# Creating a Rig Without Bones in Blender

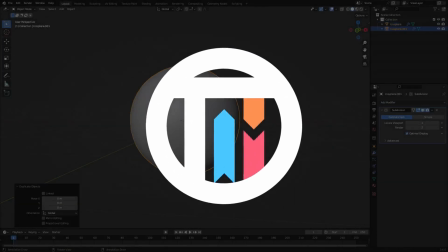[0:00]
So you want some Captain Crunch, but you're not a captain and you're not that crunchy.
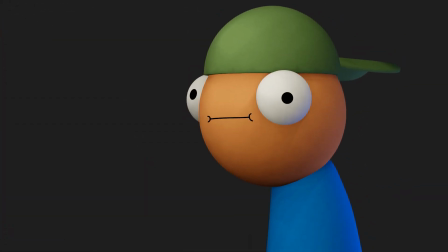[0:04]
Well, just leave yourself out in the sun for a little bit and you'll get there. Hey guys, I'm Matt Tussed by Collin and Kyle. Today we're back once again taking a look at how I made this cool, very, very strange animation rig type thing.
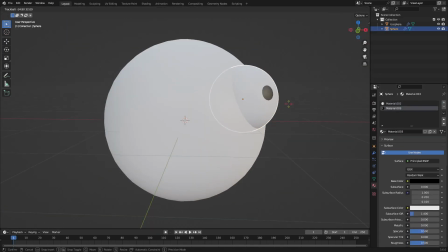[0:19]
And the reason I wanted to share this and I was so keen to share this with you guys is because this has absolutely no armature.
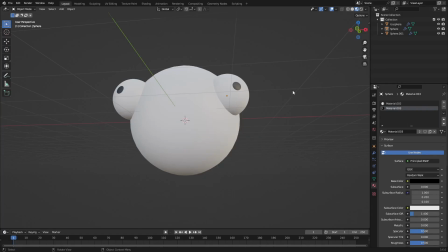[0:25]
It has no bones. It has no literally anything in it.
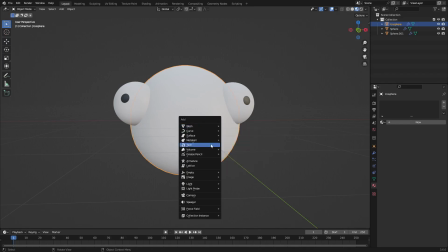[0:29]
I used only shape keys for this entire thing and I thought that was absolutely awesome so I
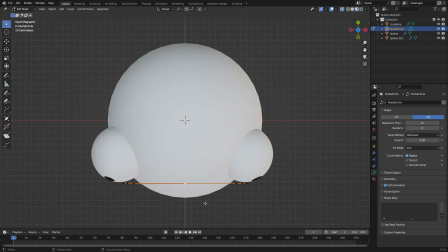[0:37]
struggle with a little bit of the process here and I'm going to show you the whole thing here and I'll just kind of like explain what's going through my head when I'm doing this.
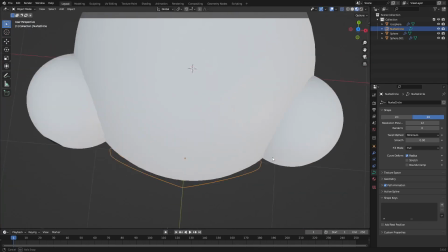[0:45]
So a lot of this was a lot of trial and error because I've never really made a rig without using a rig before.
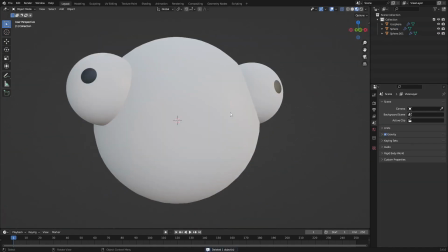[0:52]
And I wanted to kind of figure out what I thought the best way to do this was and
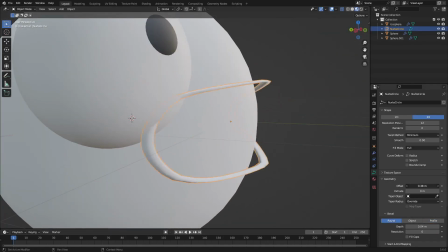[0:57]
have it be easily customizable and easily animatable.
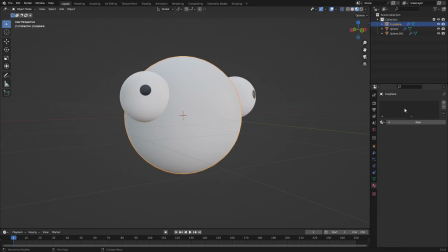[1:02]
Because the whole point of this is it's supposed to cut down a lot of the watering process,
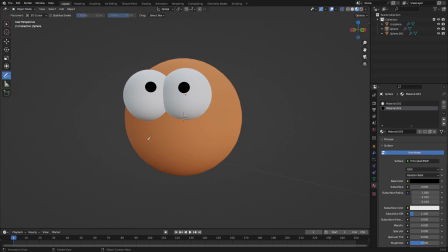[1:09]
which is the animation itself. So it takes a long, long, long time to animate. And I was trying my best to see if I could create something that would cut that time not only in half, but literally in 75% of it away.
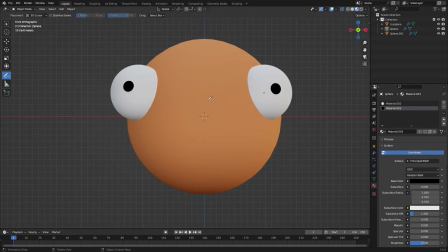[1:24]
And I think I did a really good job of that. But as of right now, I'm just trying to decide how I want the model to look. I'm not even worried about the shape keys or anything like that right now. So I decided to not add a nose because it looks too much like Animal Crossing. I just thought I'd put that out there.
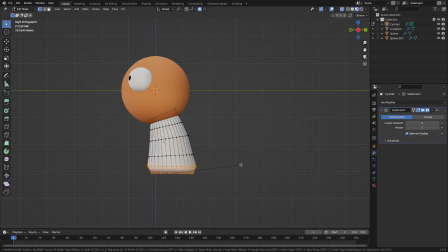[1:39]
but for the most part this is a super super simple um rig type style i don't know what i even call this i don't know should i patent pin this i'm not sure i'm sure someone else has done this but the most important thing is is that i want to keep it as
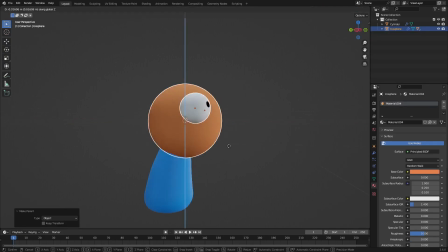[1:54]
simple as is possible so as you see right now we literally have three circles and then a little cylinder that's literally all we
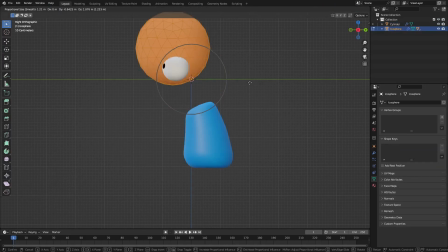[2:00]
have and because the scene that i knew i was going to make was just a simple little scene where going to walk in and then like you know speak or whatever um then i knew that i didn't need i didn't need legs and i don't like my characters having arms
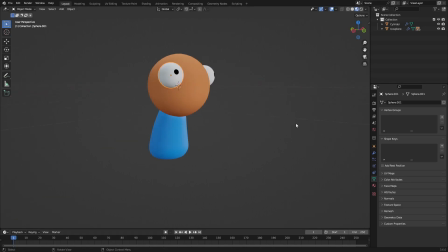[2:12]
as it is i do a lot of 2d animation as well and i don't usually draw arms on them um or the arms that i draw on them they don't really move them
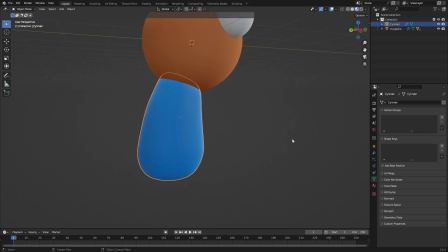[2:19]
i think it's funny i don't know but um uh for this i i i tried to do some arms here you can see just for like a little bit of like a little outline there he wasn't going to use them but just for like a little bit of shadow a little bit of
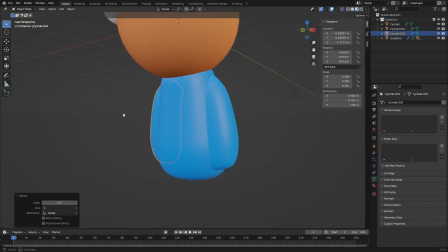[2:30]
something but then i just didn't like it so i I just fully removed them. But the point is, is that I try to keep everything as completely simple as is possible.
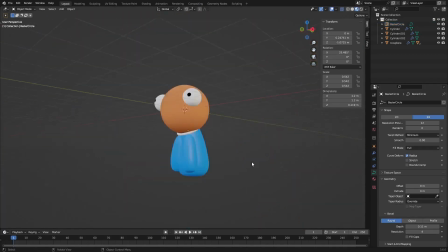[2:38]
And the reason I did that is because not only did it look good just for the style that it was, but I also really, really, really, like I said, wanted to maximize that idea of really lessening the workload and having something still be very visually appealing.
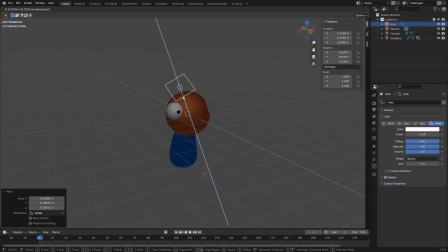[2:51]
That's the whole point of what I was trying to do here. I was trying to make something look very, very visually appealing, very, very attractive.
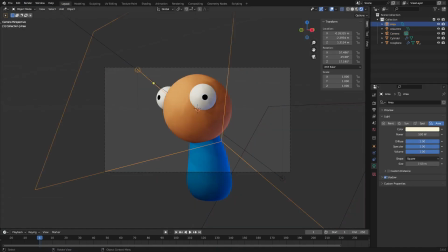[2:56]
But I wanted to do as least as is possible. as less as humanly possible is what I wanted to do.
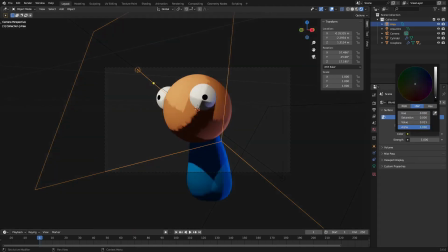[3:02]
And I wanted to see how little I could get away with doing and having it still be something that I thought looked very, very interesting to watch and to look at.
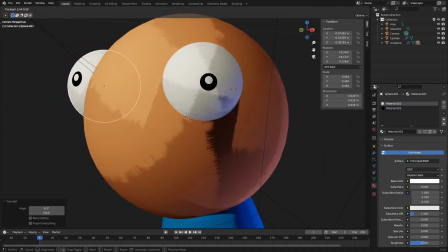[3:10]
And I think I did a really good job of that. Hopefully you guys think the same thing.
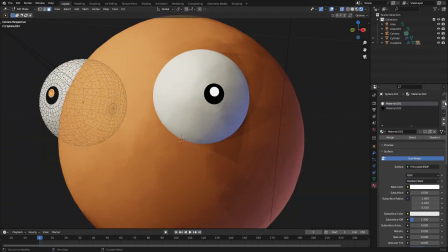[3:13]
But the lighting itself was also something that I was really intrigued about doing, especially because when you have really simple shapes,
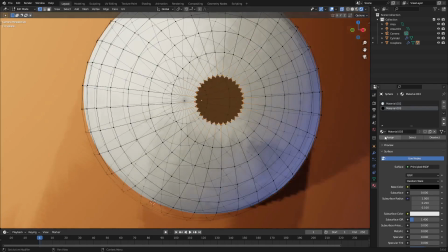[3:21]
lighting is literally everything. Because you don't have complex models for people to go, wow, look at that. That looks pretty cool. Wow, that's the whole Death Star.